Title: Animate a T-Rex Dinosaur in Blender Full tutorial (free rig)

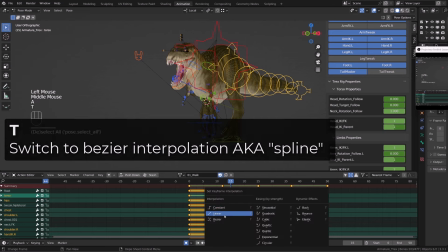502s
Now I will select all my keys, press T and switch to Bezier interpolation, and press V and make sure that everything is in auto clamped.
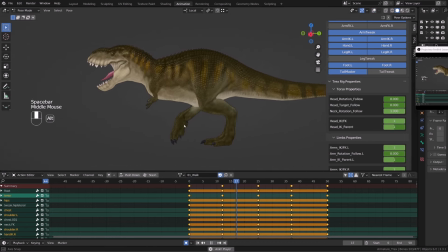511s
So now I can see Blender automatically interpolating my animation. Not too shabby, but really not good.
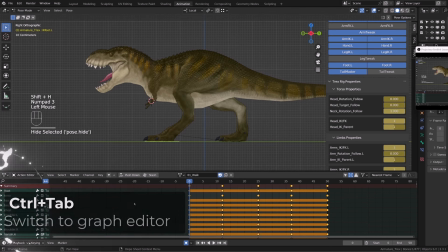517s
I will start by working on the left foot. I will select it, press Shift H to hide everything else, and switch to the graph editor by pressing Ctrl Tab.
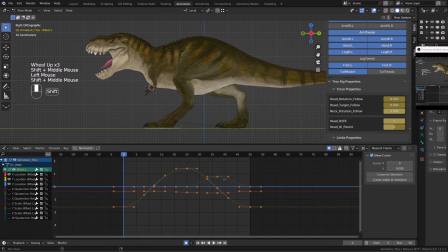526s
I won't be animating the rotation yet, so I will hide everything but the location channel. The first thing I want is to make sure that my foot travels slower on the ground than when it's leaving the ground. The foot forward motion is driven by the Y location curve.
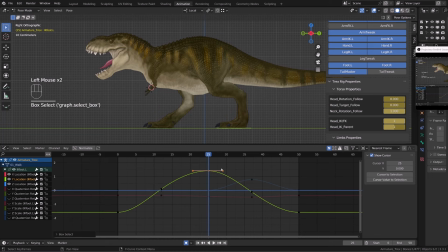542s
I want the foot to travel slower while on the ground, so I will offset frame 25 on frame 30 for the time being. When you are working on the walk or run cycle, you want any point contacting the ground to move at a linear speed.
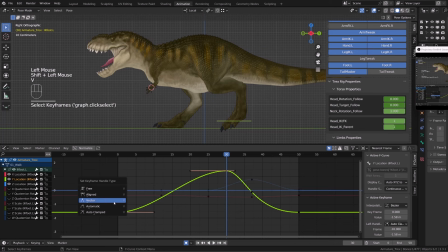556s
So I will delete any key in between, select the two keys at the extremities of this contact pose and press V and switch to vector. Now I need to offset the moment the foot leaves the ground. The up and down motion is driven by the Z curve, so I will offset the Z curve and also switch its interpolation to vector.
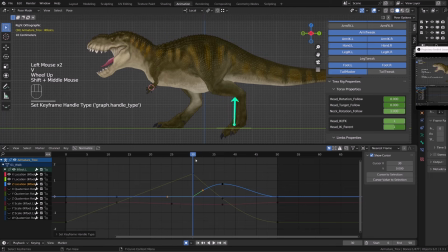575s
Now, as the foot leaves the ground, I don't want it to go up and forward directly. I want it to kind of have a bit of overshoot backward. So I can do this by aligning the Y curve with the last point before it leaves the ground.
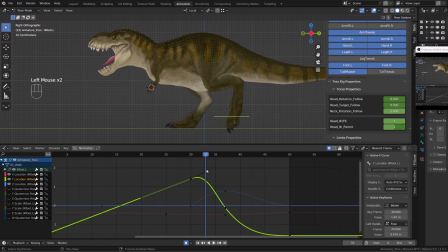591s
I want it to slowly accelerate forward as it pulls its leg. I don't know, by the way, I don't know if it's a he or a she. So let's call the T-Rex Bob. And I will soften the verticality of the Y curve so that the foot moves forward a little slower.
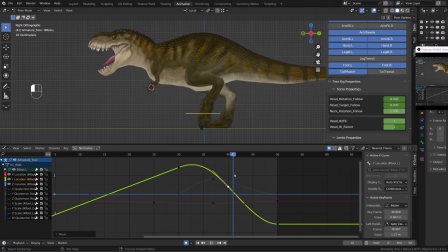606s
Now we need to work on the Z location curve. So basically I want the leg to raise not too much, and then it will raise a little more before it hits the ground like super fast. Since Bob is heavy, he has a hard time pulling his leg off the ground.
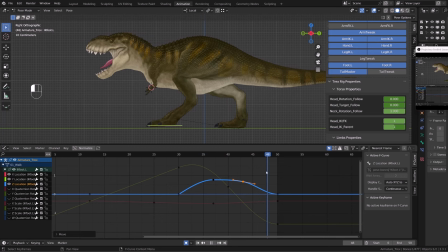623s
And when it's the time to pull it back onto the ground, he does it super fast. This is why I will switch the contacting frame to vector so that we have a hard angle on our curve. Then I will push the IR point a little further, closer to the moment of impact.
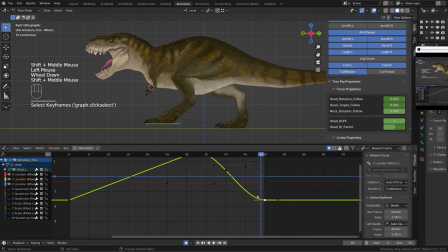640s
So basically the foot will lose altitude super fast. I want a bit of an overshoot of the foot forward. As it's moving forward, I will rotate the curve so that it will go further forward, and at the moment that it will touch the ground, it will be moving backward, basically.
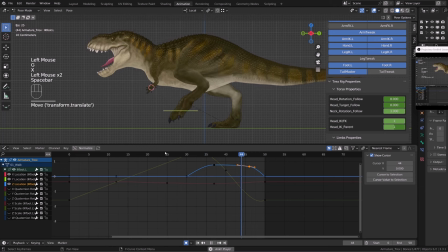657s
The idea is to really feel the stomp the moment it touches the ground. So you need the foot to fall pretty fast. Now, when you are animating a walk cycle, you need to make sure that you use the less energy possible to raise the feet.
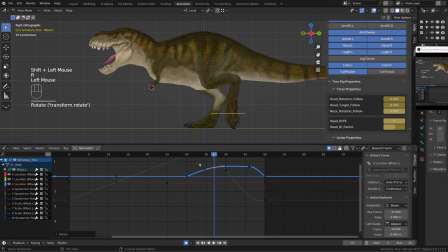673s
So in the beginning, I will try to keep the foot as close to the ground as possible. I mean, you don't try to raise your knees as high as possible unless you're into a CrossFit training or whatever. So try to keep the feet not too high, and in the end, I'm just raising it a bit so that we have a nice stomp, a nice impact.
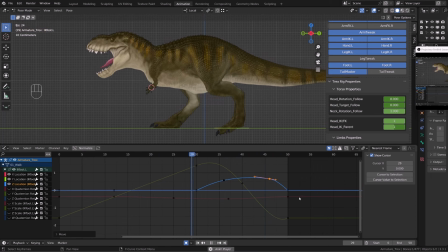694s
Once the finger will be animated, it will really feel better, don't worry. Now you should always check your motion using the motion path.
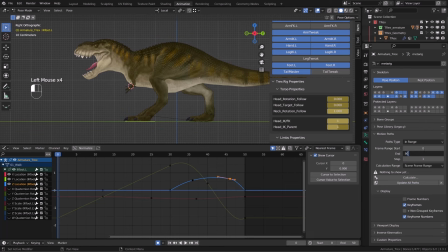702s
So you will go to the armature's properties, go to motion path, set your frame range, and then calculate. I personally added it to my quick favorite by right clicking on the button and choosing add to quick favorite. And this is what my motion path looks like.
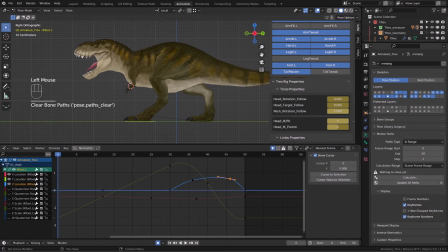719s
One thing a lot of animators forget to animate is the side motion of the foot during a walk cycle.
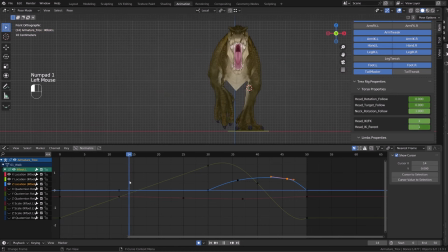725s
So I don't know if it's going to be accurate because I don't have a reference for that, but I feel like the character should be pushing inward, that the foot is pushing toward the inside, and then during the passing pose, the foot will go slightly on the outside before it touches the ground.
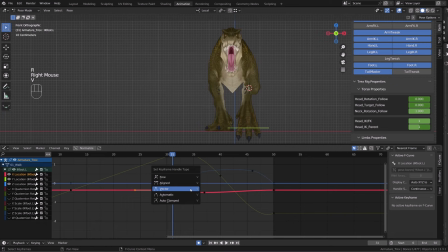744s
While on the ground, you want a straight X location. You don't want it to slide side to side.